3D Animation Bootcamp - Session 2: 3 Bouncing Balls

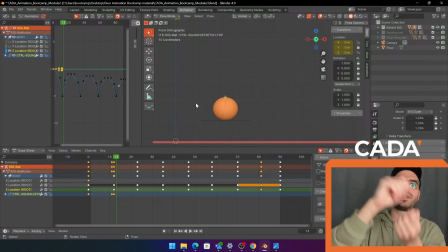3133s
If I go like this, my back is gonna follow that sort of arc and then up again, and it's kind of like gonna go like that.
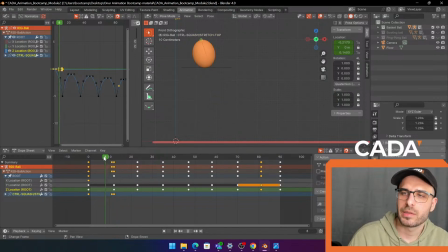3141s
That's making sense. So we're trying to follow the arc. Please, how can I make it better? Okay, honestly, Not Wizard, this stream is all about like educating people, and I love 3D in general, so I'll just have a quick look at it.
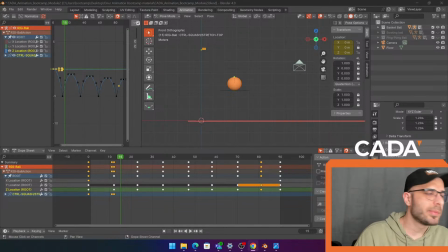3160s
And I think even for people that are just doing animation and stuff, this might be useful. So let's see.
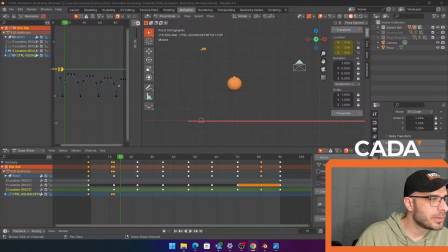3171s
Which channel? Student creativity, maybe. No. Creative show off, perhaps. I see something from Ankit. He was there yesterday.
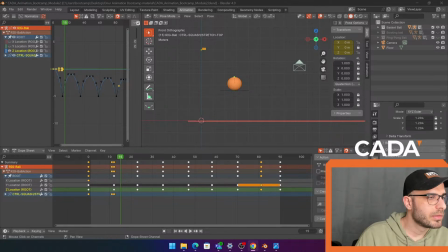Okay, I do apologize, Not Wizard. I can't find where you posted it. So like, which channel did you post it in? I'll keep going with this for now.
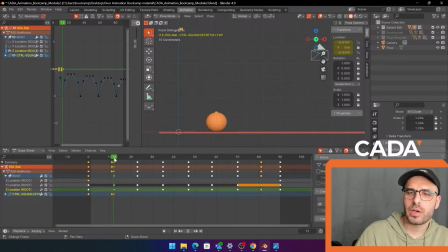3205s
Okay, so right as it bounces, it's gonna squash, and then it's gonna release all that energy back into it. So we wanna push that contrast a little bit. So go boop. Location. Oh, you're panda animation. Okay. Let's have a look.
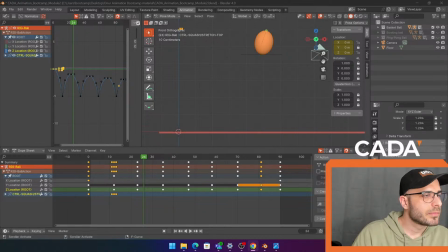So you posted a YouTube video, I think.
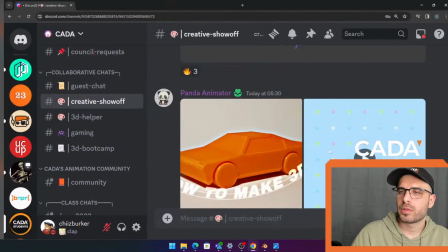3237s
You posted, let's see, posted this.
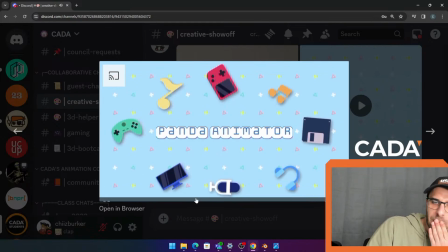3243s
So it's like an intro, and we can take a look at all the animation.
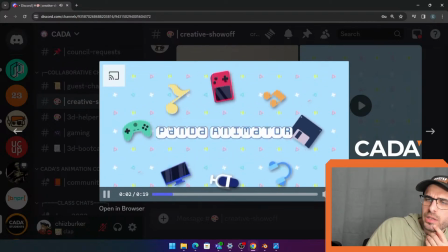3250s
Honestly, I really like this sort of, the motion of everything is there, right? Like you got spacing down to make stuff feel like it has math and stuff.
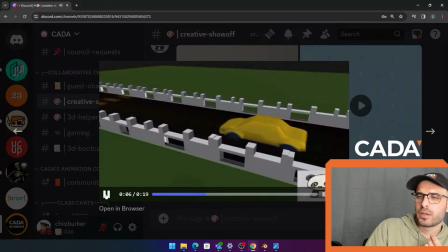3264s
Okay, so you get a car. Alright, the biggest thing I'll say here is, I mean, it looks like your car is like, if we're talking about the animation part of it, I could talk about rendering and stuff too, but it's
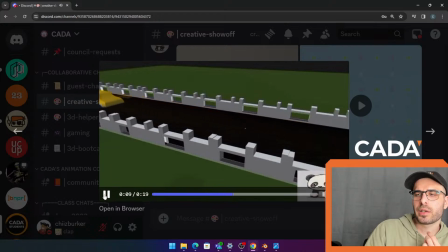3283s
slowing down and then it's starting again. I don't know if that's the intention or not, but if you wanted that movement,
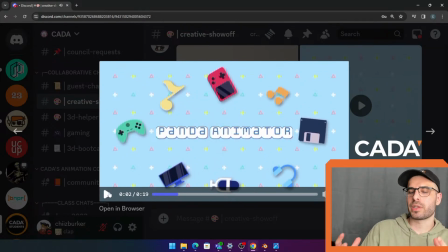3291s
it's important, especially with big objects, because they have so much mass, that the movement is very smooth. Because it's very difficult to stop something and then like do that stuff if you have a very heavy thing, right? So if you're stopping a car, I would expect it to like go and
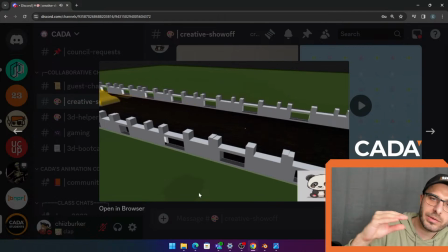3311s
then start slow, like stop into it and start slow again.
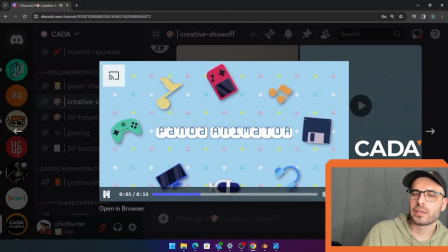3318s
So you kind of gotta nail that graph of it a little bit, right?
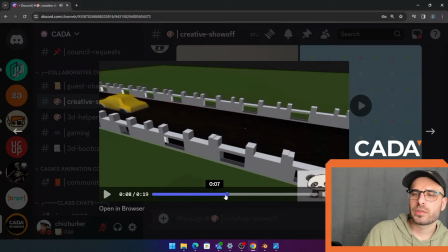3323s
You see at the end, it's kind of like, it's like not really sure if it's speeding up or slowing down, right? So you kind of gotta decide, like, is the person pressing the pedal or not?
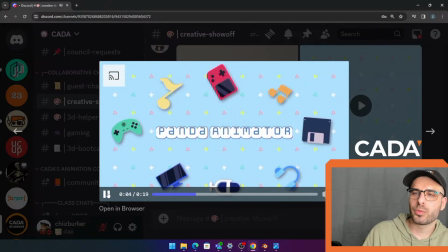3337s
You want to get that feeling. Are they braking really hard and then speeding up as much as they can right after?
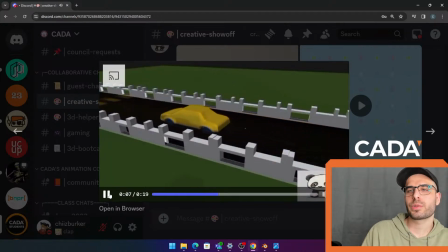3345s
You see that? Yeah, so you gotta sort of decide and kind of get that feeling of mass in there. Heavy movements, they won't just stop or start, like they'll kind of go vroom, like accelerate a lot, and then all that mass is gonna have to stop as well gradually.
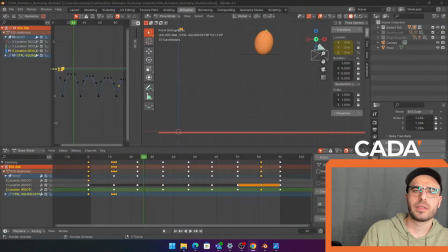3362s
I hope that's useful feedback. Let me know if there's any questions to that feedback as well. I'd be more than happy. It is intentional, sir. Yeah, okay.